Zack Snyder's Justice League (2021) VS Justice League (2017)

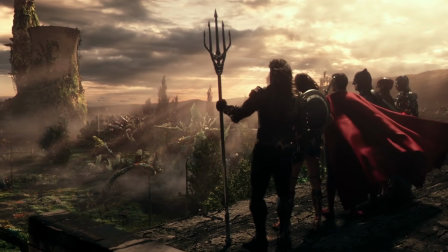[0:00]
It has been five years since the theatrical release of Joss Whedon's Justice League,
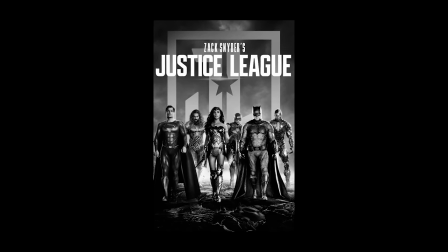[0:04]
but it's finally here, Zack Snyder's Justice League, and today is the day.
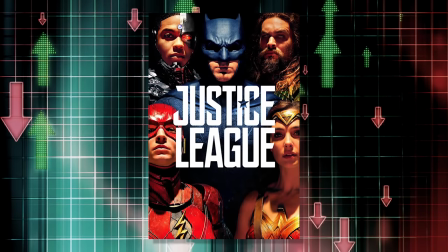[0:09]
It is time to compare the theatrically released Joss Whedon Justice League with the Snyder Cut.
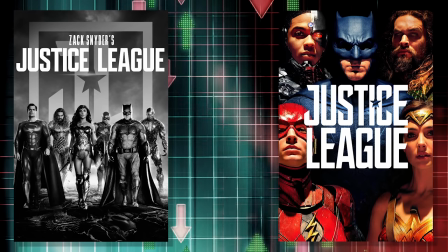[0:15]
Let the battle commence.
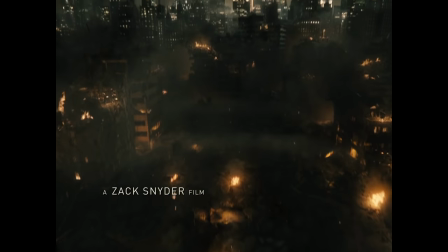[0:20]
Now in the opening of the Snyder Cut, Superman Screams are travelling to the mother boxes across Themyscira, Atlantis and Cyborg's home,
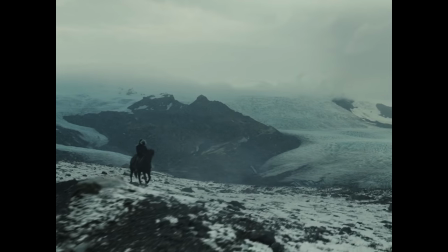[0:27]
and we have this super intense music playing and we see Bruce Wayne traveling on a very long journey to find and recruit Aquaman.
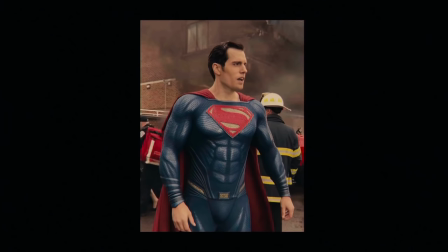[0:34]
The opening of the Joss Whedon Justice League on the other hand starts out with some kids interviewing Superman when he was alive,
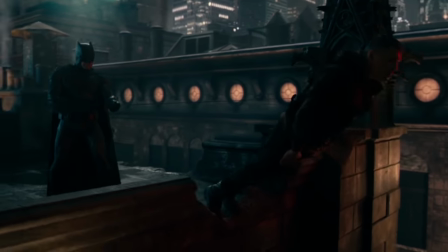[0:39]
it then cuts to Batman going after this random criminal, a parademon shows up, Batman pursues and traps it,
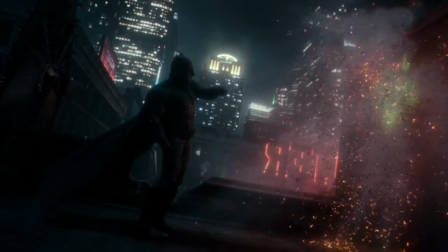[0:45]
it self-destructs somehow and it conveniently leaves a diagram of three boxes behind
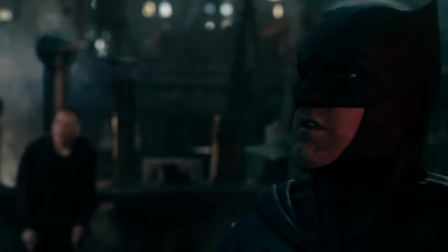[0:50]
and the robber all of a sudden starts talking to Batman as if he wasn't committing any crimes.
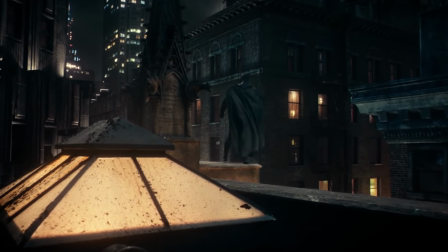[0:55] It's cause they know he's dead, right? He's gone. Where does that leave us?
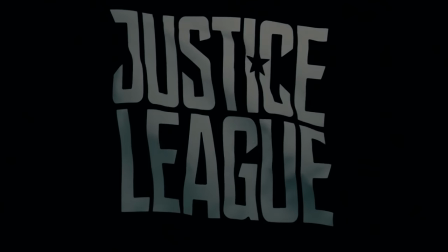[1:00]
And Batman just leaves him there as if he hasn't committed any crimes. We then cut to the intro with one of the worst use of pop songs I have ever heard.
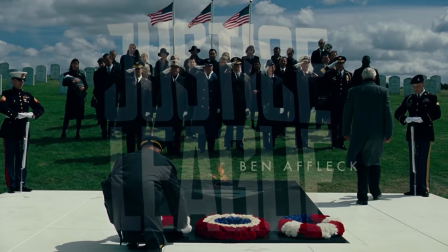[1:09]
Everybody Knows plays, and the lyrics are so off-kilter with the tone of the movie,
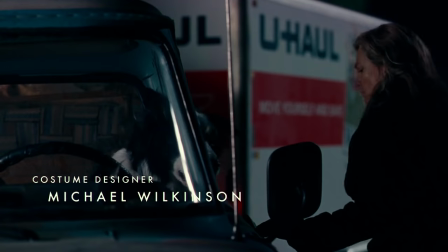[1:13]
especially when the singer says Everybody wants a box of chocolates.
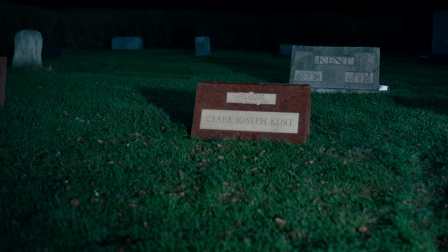[1:19]
Did we just hear the lyrics, a box of frickin' chocolates in a Justice League movie? Seriously, in the Snyder version,
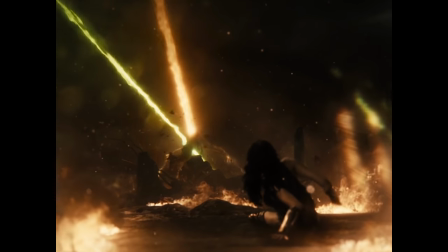[1:25]
the opening of the movie recaps what we just saw from the last movie and it establishes the consequences and the tone for the rest of this movie and it's very unsettling.
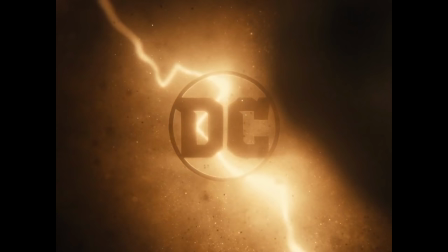[1:34]
And right from the opening logos when you hear the new soundtrack, you feel like you are watching a very different movie as the atmosphere is so unsettling and different from the theatrical version. So already the Joss Whedon version makes less sense. But it gets worse. Bruce comes looking for Aquaman and for some reason,
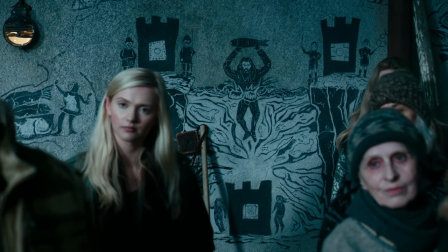[1:49]
the mother boxes that are supposed to be these alien objects that very few people know of have diagrams on the wall with Aquaman right next to them.
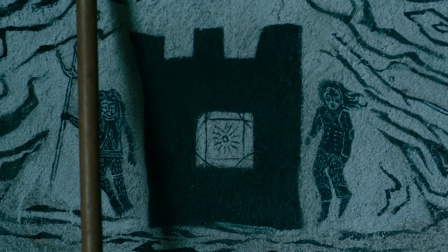[1:56]
Mother Boxers have nothing to do with Aquaman. His people are guarding it and that's it.
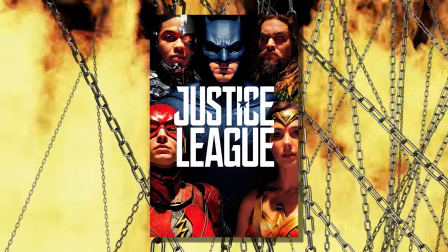[2:01]
This is just Whedon's second lazy attempt at explaining the Mother Boxers to us, the audience.
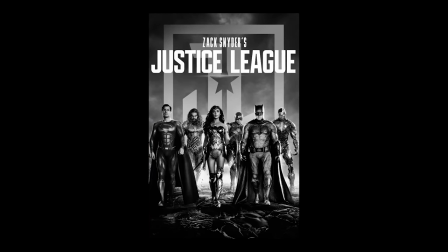[2:06]
In the Snyder version, we don't get that lazy Mother Box explanation.
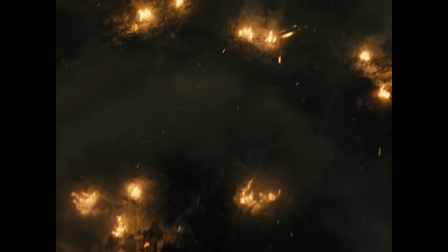[2:09]
In fact, after we see Superman's screams echo throughout the vicinity, the opening credits continue and we see Bruce Wayne on a journey.
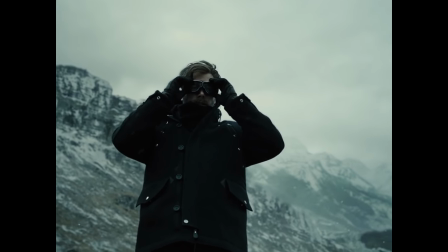[2:16]
And it turns out that the reason we see him with a beard is because he has spent weeks traveling to find Aquaman.
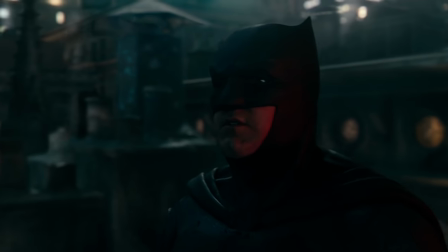[2:21]
In the Whedon version, however, we open with the criminal on the roof scene where he's clean-shaven.
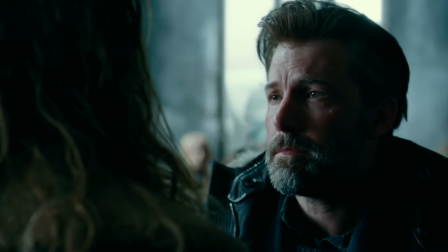[2:25]
We then cut to Bruce Wayne suddenly having a full-grown beard, and then a scene later, he shaves his beard.
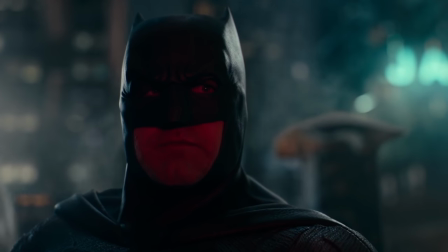[2:31]
So in a matter of three scenes, he goes from no beard, to full beard, to shaving his beard again.
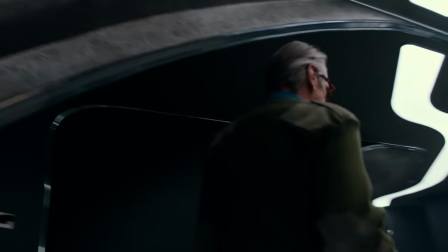[2:36]
And this shows how much of a jumbled mess of a movie that Joss Whedon's Justice League is, that it can't even maintain some basic continuity.
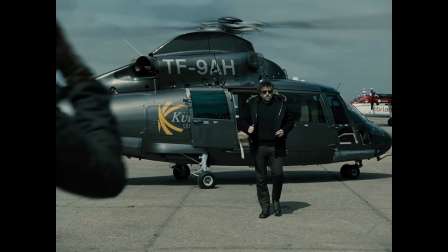[2:43]
And then we get a new scene in the Snyder Cut where Bruce comes back to see Alfred and tells him that Aquaman said no, and I was so happy to see the scene in the Snyder Cut,
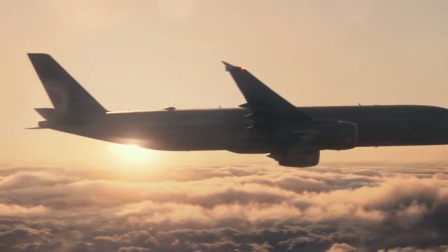[2:51]
because I always knew that something was missing from Justice League when Bruce Wayne came back from his visit to Aquaman, but we never saw it, we just cut to this.
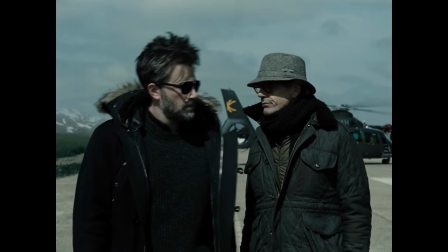[2:59]
But in the Snyder Cut, we see him come back to Alfred, and this is where we find out that he has been away for weeks trying to find Aquaman.
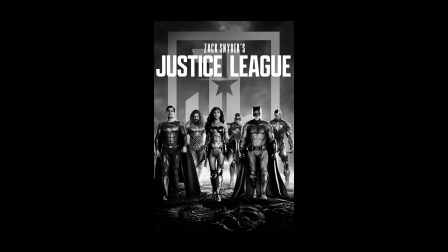[3:06]
And this is just one example of how in the Snyder Cut, as well as getting more scenes and giving existing scenes time to breathe, you get context,
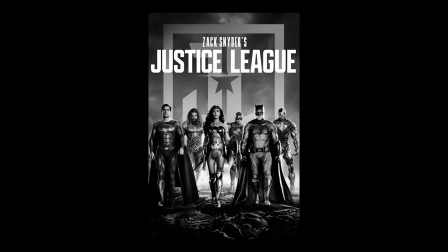[3:13]
such as why the Mother Box plot suddenly happened, what the mother boxes even are, what the mother boxes even do, the Snyder Cut tells you and every time we get an explanation,
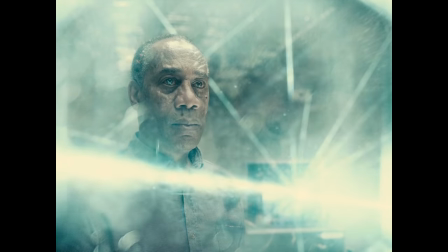[3:22]
something very significant happens that expands on the story as well as the characters.
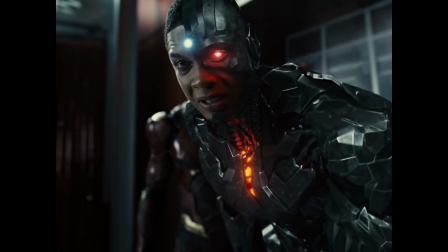[3:26]
Even scenes that are exactly the same in both versions have much more weight and meaning in the Snyder Cut.
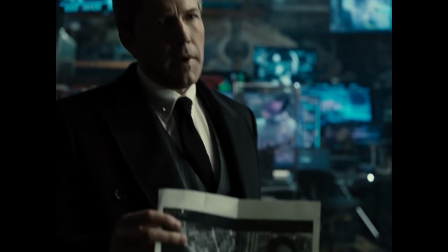[3:31]
For example, the scene where Bruce comes to see Barry Allen and asks if this is him, Barry just gives excuses left and right.
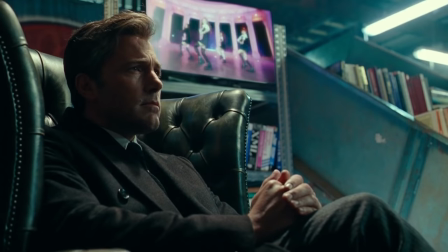[3:37]
Now in the Joss Whedon version, the two characters are just blurting out their dialogue and there's no weight to their conversation.
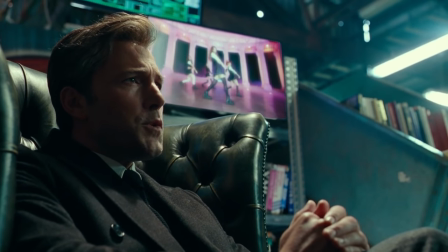[3:43]
The conversation of Bruce Wayne finding out Barry Allen's identity.
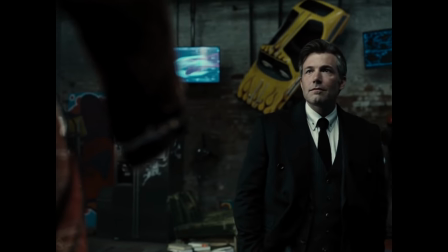[3:46]
In the Snyder Cut, however, when Bruce dissects and starts naming the specs of the Flash suit, Barry gives a look like, shit, he's figuring everything out.
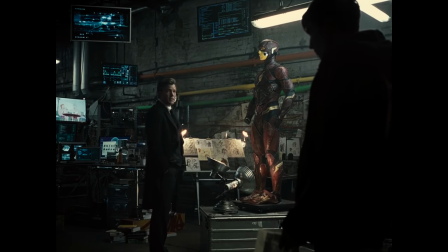[3:54]
And there are actual reaction shots of Barry when he realizes that he's failing to divert Bruce's attention.
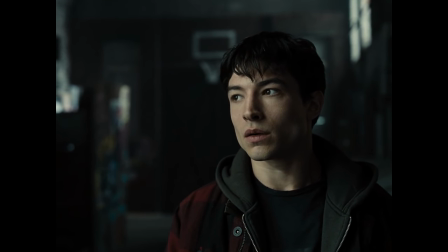[4:00] Silica-based sand quartz fabric. Brasian-resistant?
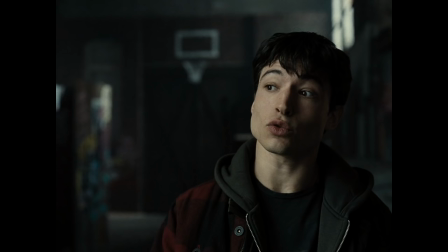[4:05] Heat-resistant? Uh, yeah, I do competitive ice dancing.